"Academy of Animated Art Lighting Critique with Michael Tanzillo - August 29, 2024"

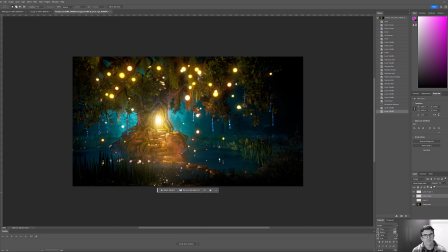(8:05)
But you really kind of want to, because you just want to like isolate it and push the bright level of it a little bit more, and then continue. Let me just duplicate this layer to create a little bit more blurring around the edge.
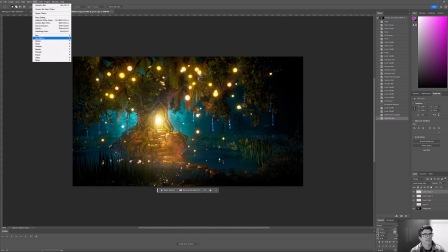(8:22)
And yeah, you just kind of want,
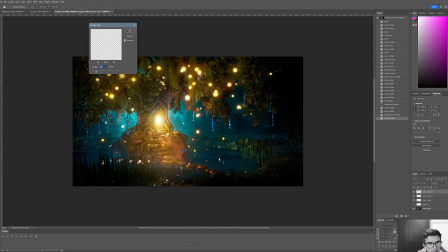yeah, so you want to just kind of keep pushing this up. So it's like, you like think about it as like layers of blur.
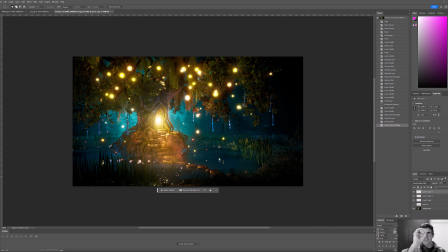(8:39)
There's like the tight circle in the middle, which you have, and then it's like a little bit of blur, a little bit of blur, a little bit of blur, and it's all kind of stacked and layered together. And the end result is a little bit brighter of a push, which we want to maybe tone that down a little bit over time, because we don't want to distract from the main door.
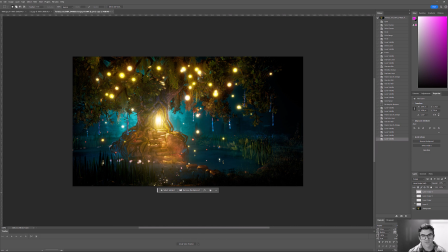(8:56)
But do you see how like having that nice soft edge really kind of helps make these feel like glowing orbs as opposed to things being stuck on top? So that's kind of what I would do there. And
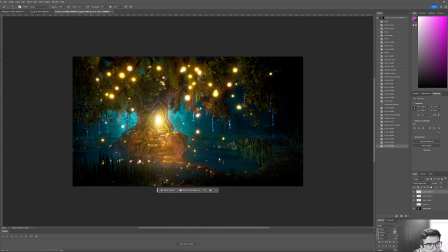(9:11)
then there's something about a couple of these, the red color on a few of these, particularly like this one, and this one. For some reason, these over here don't. But they almost like, it's almost just because it's very not uniform, but closer uniform in all the colors up in here,
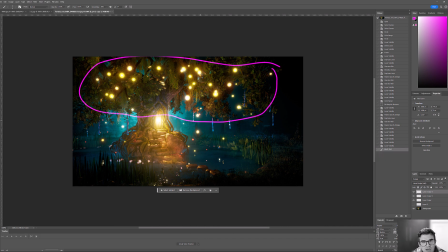(9:31)
that my expectation level is as you go down, you're just going to continue to get these yellow-orange cues. But I start to see these much more like much more isolated red ones, and they kind of get more intense as you go down there. And it might be a different, whatever species of these things or whatever the case may be.
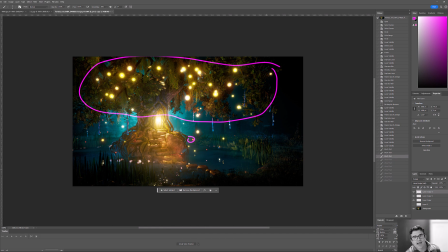(9:49)
But for me, once my eye has kind of established the look of these up in here, I kind of want to continue that down here because my eyes immediately focus in here because this is kind of like the brightest and most contrasty part other than the door itself.
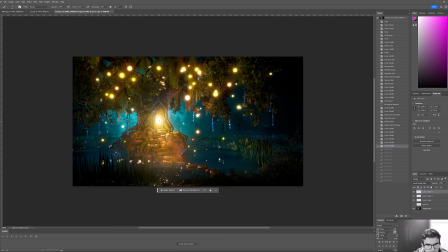(10:04)
And the last thing I'll say about the door is that there's a glowiness to it, which is great. Let's go ahead and take that out. But the only thing is I kind of question the source of it.
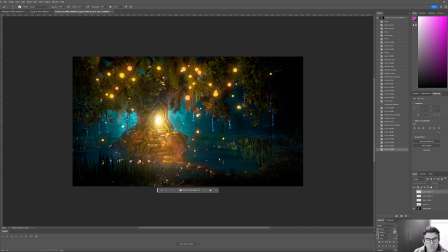(10:21)
And so this might be another opportunity to add like a bright point right in the middle because it feels like there's a light source, some sort of lamp or glowing orb or whatever on the door itself. But I'm not seeing that. It just feels like it's brighter there without much of a justification in terms of like an object or a motivation.
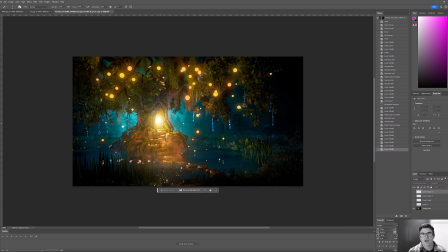(10:38)
So I would just throw something in there. All right. That is all for this month, everybody. Again, it's been a pleasure working with all of you. I'm always inspired by the work and the effort and, again, the courage to post this stuff.
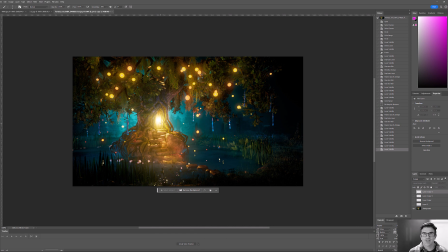(10:53)
You all are incredible, and I look forward to seeing you again the next time I come by. So until then, happy lighting, everybody.